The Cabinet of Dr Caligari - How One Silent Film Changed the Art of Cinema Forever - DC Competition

These feelings reflected the viewer's own, mirroring the current state of Germany after losing World War I.
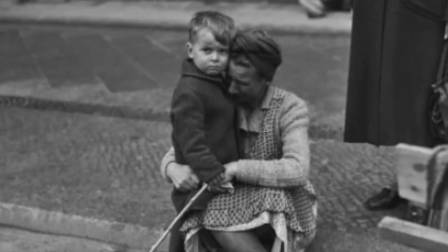255s
The idea that everything was happening inside of Francis' head is suggested to represent the trauma and mistrust that had developed in citizens of Germany after World War I.
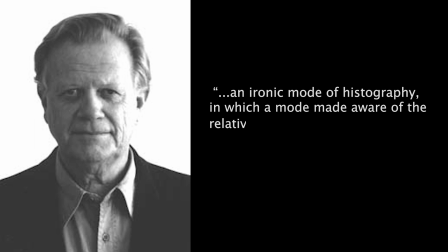264s
Hayden White, an American historian, has called the cabinet of Dr. Caligari an ironic mode of histography, in which a mode made aware of the relativity of all values and conscious of the problematics of narration is present.
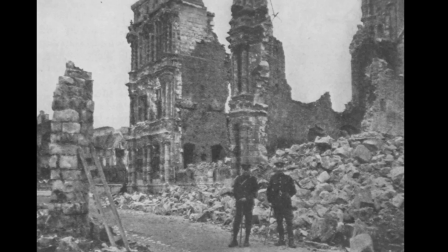278s
The cabinet of Dr. Caligari also reflected the thoughts and fears for the future of Germany, specifically through the moods of paranoia shown throughout the characters and through the sets of the film.
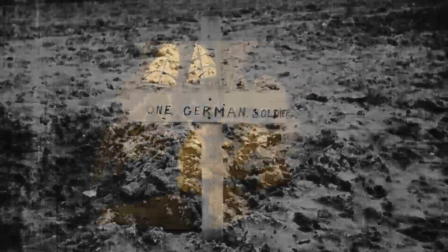288s
Some viewers saw the movie as a political analogy of the social and moral collapse of Germany after the war,
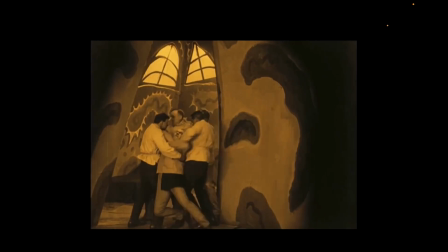293s
due to the parts of the movie where a madman is on the loose, killing and spreading fear in a distorted and imbalanced society.
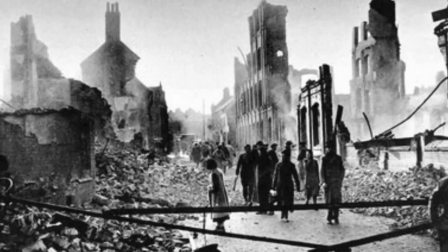301s
Because of this, the post-war connections and the hidden political analogies,
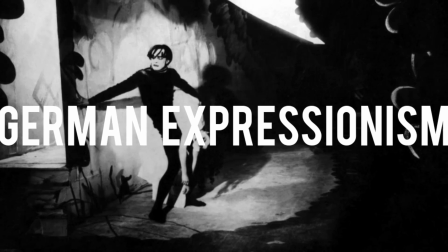305s
The Cabinet of Dr. Caligari was later classified as a German Expressionist film and is still considered one of the best of the movement.
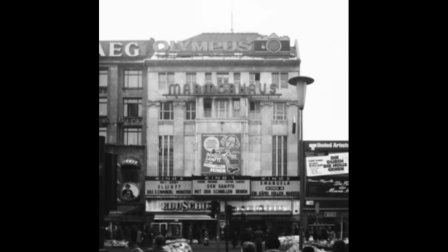312s
When The Cabinet of Dr. Caligari was first released in Germany, it didn't take well to the public.
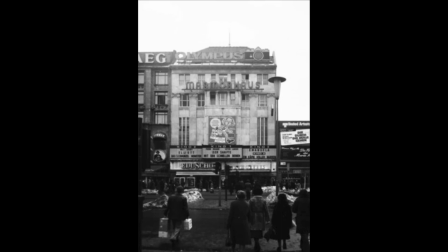317s
It was first premiered in Marmerhaus Theater in Berlin on February 26th of 1920,
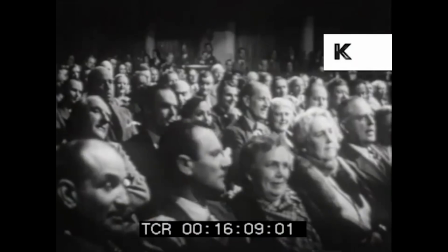322s
but it was only shown twice after viewers demanded refunds and expressed extreme dislike towards the film.
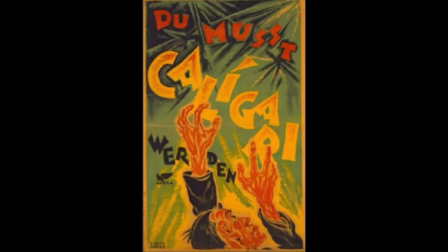327s
However, after six months of publicity work utilizing newspaper ads and eye-catching posters, the film was shown again in the same theater, this time to high praise.
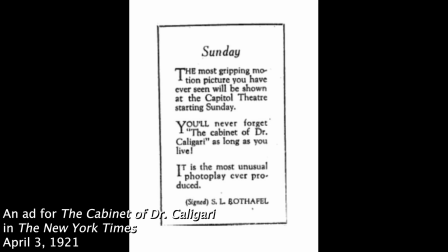337s
The Cabinet of Dr. Caligari was translated into English and imported to America, being officially released in the U.S. on March 19th of 1921.
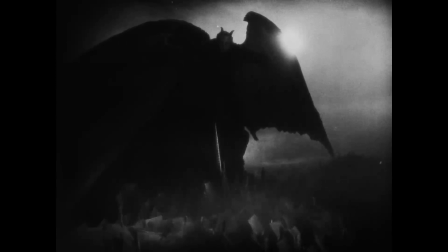346s
Within years, dozens of other movies were released using expressionist themes and elements first seen in The Cabinet of Dr. Caligari.
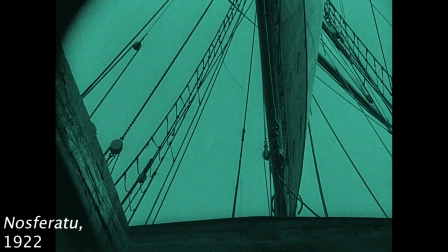353s
In 1922, Nosferatu was released in Germany,
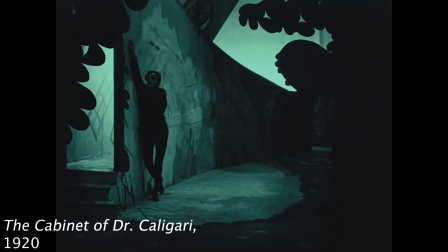357s
using elaborate sets to create quasi-surrealist and dreamlike imagery, the same technique originally seen in The Cabinet of Dr. Caligari. Many movies followed, such as Waxworks in 1924, Metropolis in 1927, and The Man Who Laughs in 1928.
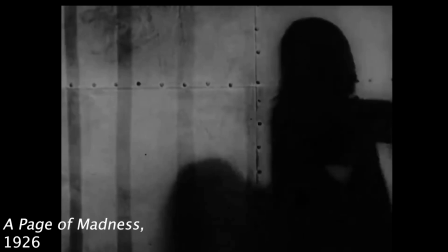373s
The once-dead German Expressionist movement was revitalized across America and Germany through Expressionist films.
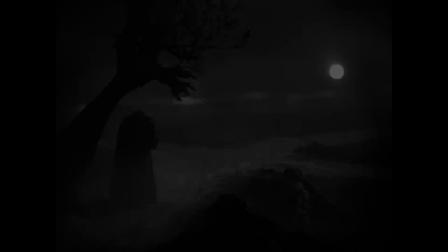380s
Although some movies were more direct examples of Expressionism, many films released in the future had an Expressionist element,
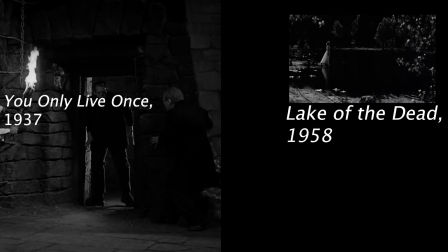387s
whether it be the use of line, angle, and depth to create mood or perhaps hidden real-world connections or metaphors within the storyline.
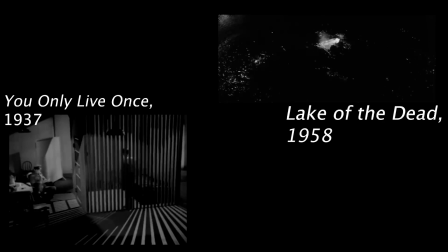394s
For decades, German Expressionism became a staple in cinema,
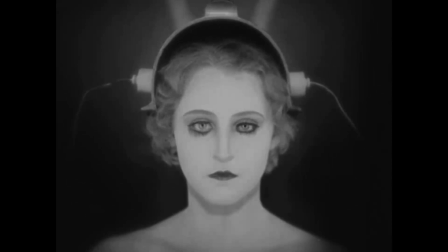397s
increasing popularity in genres such as horror and film noir and introducing new ways to portray human emotion on screen.
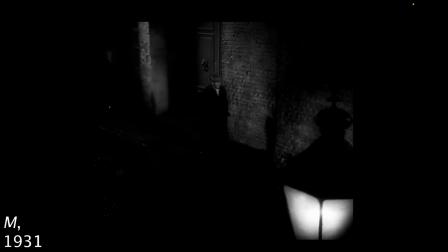405s
Throughout the 30s and 40s, the cabinet of Dr. Caligari's influence could be seen in many film noir and horror movies, such as Frankenstein, The Cat People, and The Maltese Falcon.
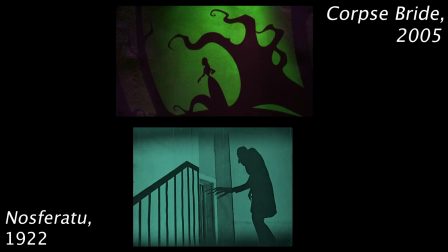416s
Over a century after the cabinet of Dr. Caligari's release, elements, themes, and ideas of German Expressionism can still be found in modern cinema.
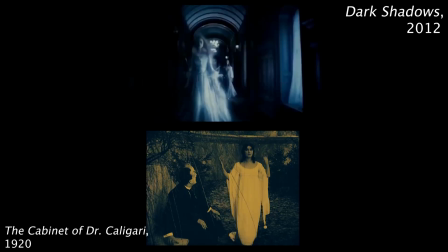425s
Expressionistic concepts have become so mainstream, movies and TV shows are still being released reflecting the ideas first seen in the cabinet of Dr. Caligari.
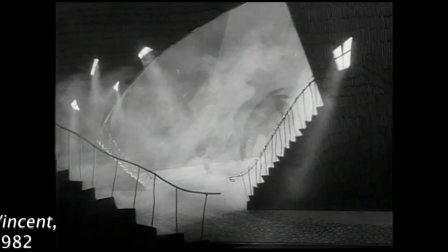434s
Some directors, one of the most well-known being Tim Burton, have adopted the expressionist style and used it often.
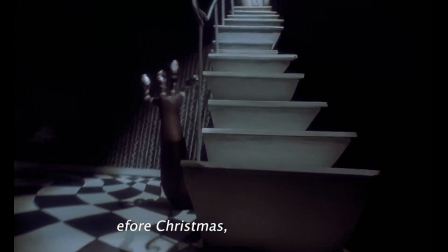440s
In 1993, Burton released The Nightmare Before Christmas, using obscure angles, contorted lines, and disorienting contrast to express emotion and mood within the film, similarly to the way Ween did in The Cabinet of Dr. Caligari.
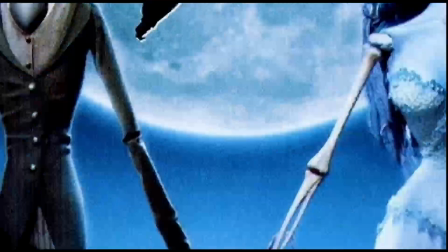453s
Burton's other works, such as Edward Scissorhands and Corpse Bride,
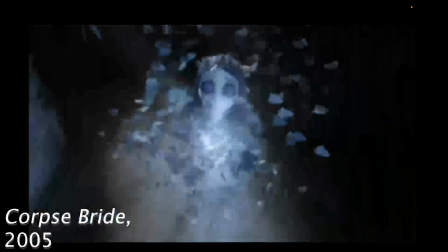457s
are also examples of modern-day German expressionism and how the movie seeks to create an emotional experience rather than realistically represent the world.
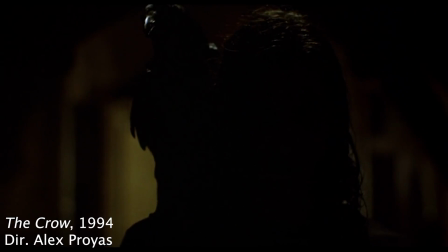465s
Other directors used and continue to use expressionist techniques within their productions.
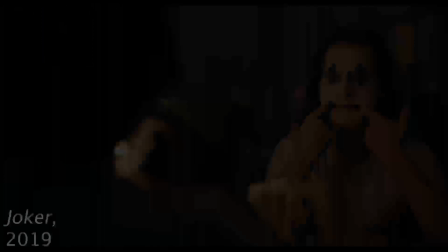470s
For example, Todd Phillips' 2019 film adaption of the famous Batman villain Joker was directly inspired by the 1928 expressionist film The Man Who Laughs.
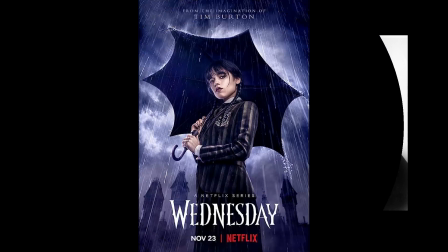479s
Its expressionistic elements are most obvious in the Joker's character design and costumes.
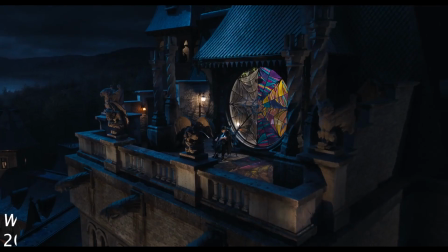485s
A recent example of German expressionism today is Tim Burton's hit TV show Wednesday, with its dark themes and unique style of expression.